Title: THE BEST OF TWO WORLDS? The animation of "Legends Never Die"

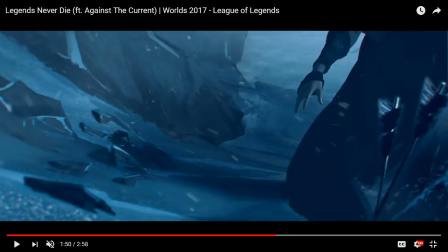(16:22)
This, look how she moves across the screen here.
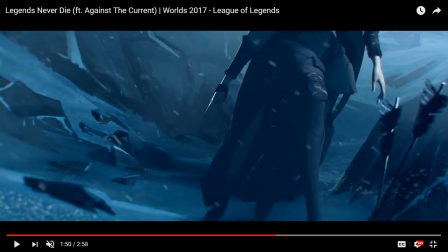(16:29)
She's teleporting. That's really all that's happening here. She's teleporting, and there are no in-between frames, except look how the cloak moves.
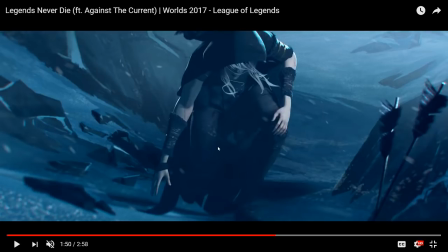(16:39)
So this is one frame, this is another frame, then that's another frame, right? Her cloak is moving while she is not.
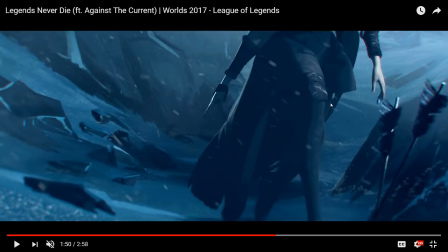(16:47)
And then there's another frame, and the cloak moves. You can see I'm going back and forth while she is not, and then she moves, and then we cut.
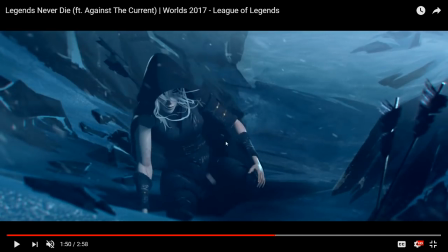(16:56)
But this shot right here, this motion,
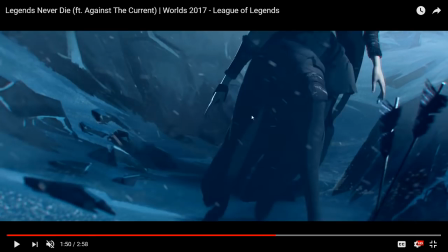(17:00)
this incredibly stiff motion with so few frames that is so under-rendered, is
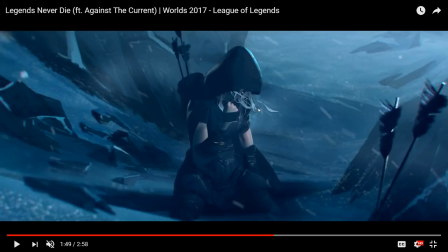(17:07)
not very good stop motion. And therein lies my primary problem with this short's aesthetic choice. And again, this is very much from the perspective of, a bit of a nerd who's maybe has too many opinions about this stuff. But nonetheless, if this was a stop motion animation, actually,
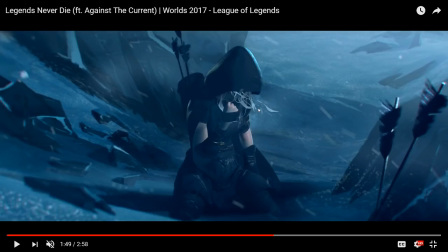(17:27)
and they had the kind of budget that this short clearly has, where you have the budget to create so many different environments, so many different characters, so many different scenes, so many different effects. This is clearly a high budget production. This shot would never, ever look like that.
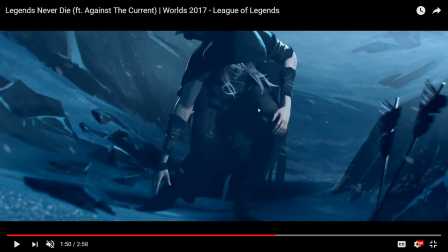(17:43)
They would never have done so few frames. They would never have teleported her across the screen like that.
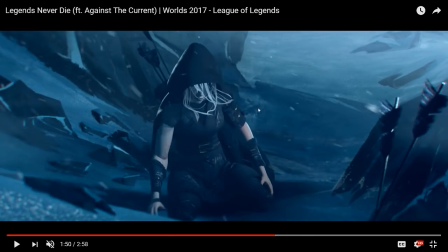(17:48)
They would have put some stuff in between to smooth out the motion,
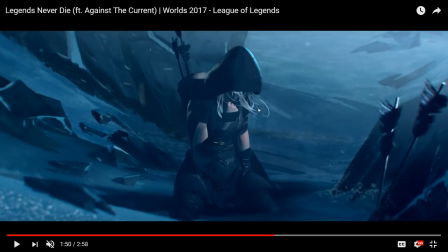(17:51)
because the last thing you want from your stop motion animation is for things to look stiff and wooden and unbelievable,
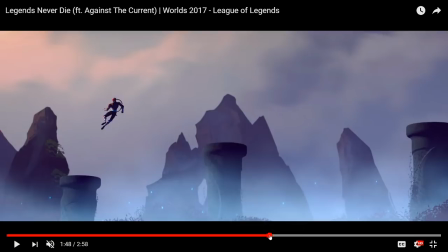(17:59)
which is what this shot does look like. And also when you compare the pacing, right?
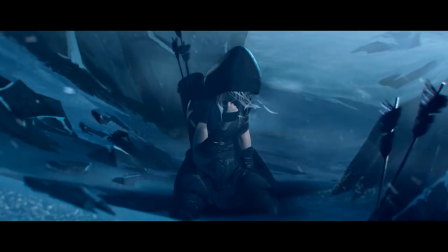(18:05)
Here we have a fairly sort of smooth set of shots of Lee Sin and Garen doing their thing, and then Ash is just like, and then she's gone.
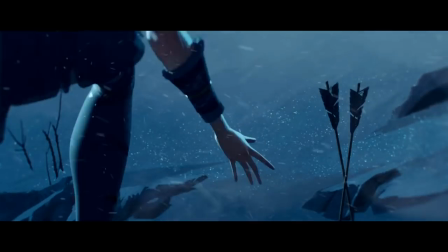(18:13)
With these very stiff, wooden, robotic movements that just don't really communicate that much life.
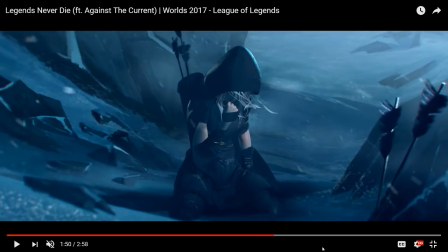(18:21)
And that's the thing that bothers me about this short, is they have used the medium of 3D animation to try and approach the medium of stop-motion animation. But in order to do that, they are intentionally making a stop-motion animation that looks worse than it would have looked if actual stop-motion animators had been told,
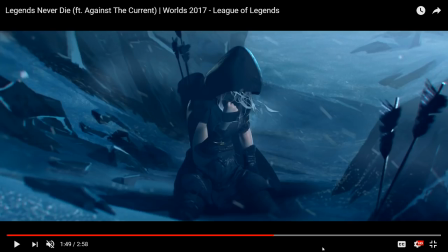(18:40)
create this shot, create this short, and make it look as good as possible. They would never have done this.
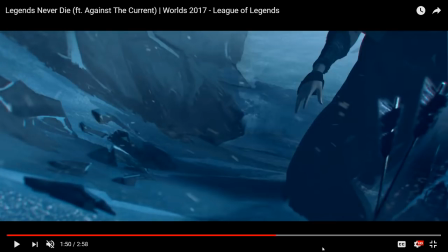(18:48)
This stiff teleportation move, where, as far as I can tell, they just copy-pasted her model for these two frames.
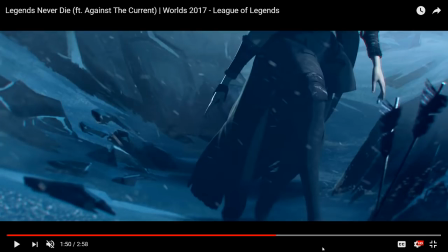(18:57)
Like, this is the same model as over there with barely any change to her. Even her cloak is the same.
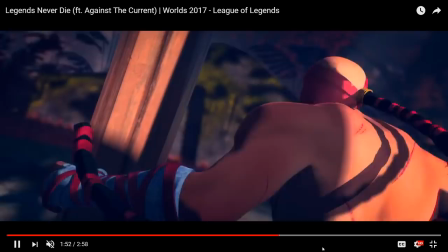(19:02)
And it's just, they would never ever have done that. And once you start looking for those shots, there are things that come up again and again where you kind of go,
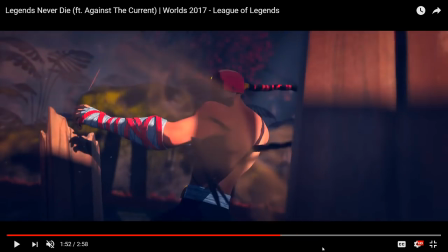(19:10)
but this seems to be kind of missing the point of either medium. For instance, this scene right here,
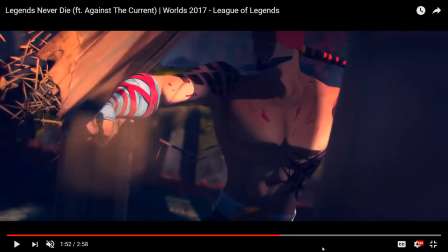(19:17)
where Lee Sin is smashing these columns of wood, these beams of wood. Beams is the word I'm looking for.
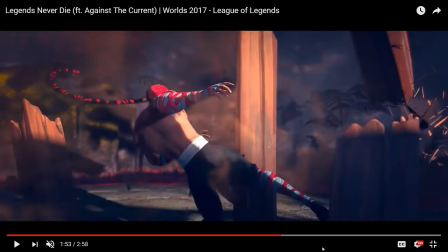(19:26)
Look at the smoke or the dust or whatever it is that he generates as he is punching and smashing these things.
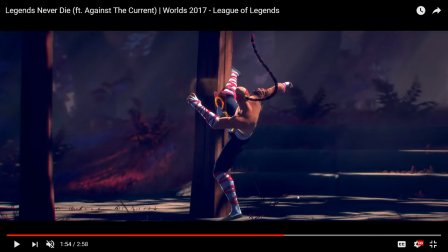(19:34)
Especially this shot right here. This dust is not stop motion animation.
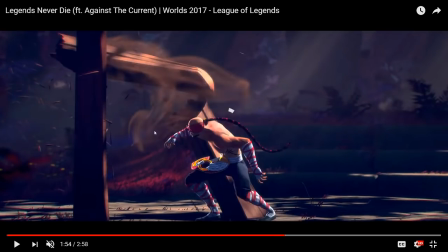(19:39)
This is 100% 3D animated smoke.
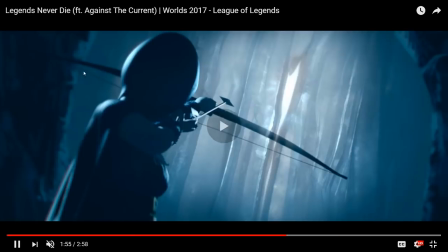(19:43)
And the quality of motion and the smoothness and the flow of that smoke, as compared to
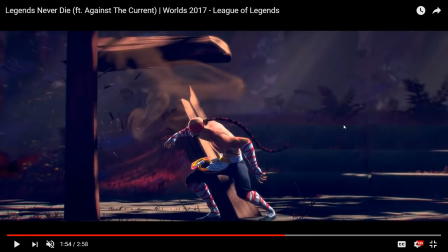(19:51)
how our boy Lee Sin moves. You can see he just teleports forward here, kind of.
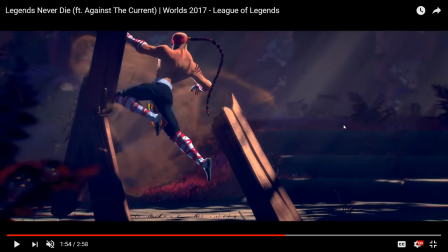(19:56)
But the smoke moves at a smooth 24 frames per second, while Lee Sin does not.
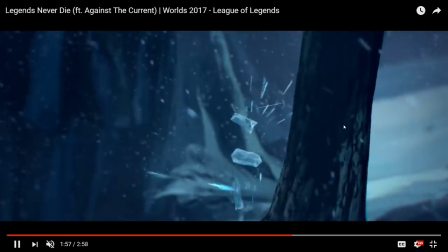(20:02)
And again, this is another example of where they went for the stop motion aesthetic,
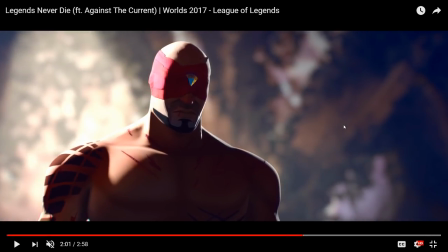(20:08)
but in certain aspects, like for instance the lighting is not generated by lamps.
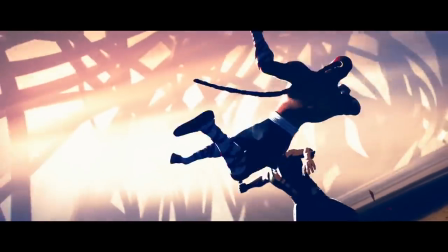(20:15)
And in stop motion animation,
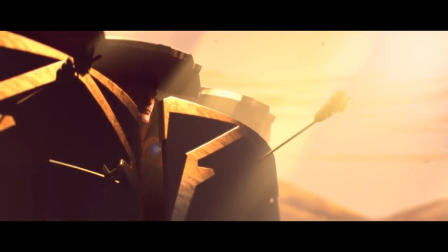(20:17)
a lot of your lighting is going to have to be generated by lamps because you're taking photographs of real objects in the world.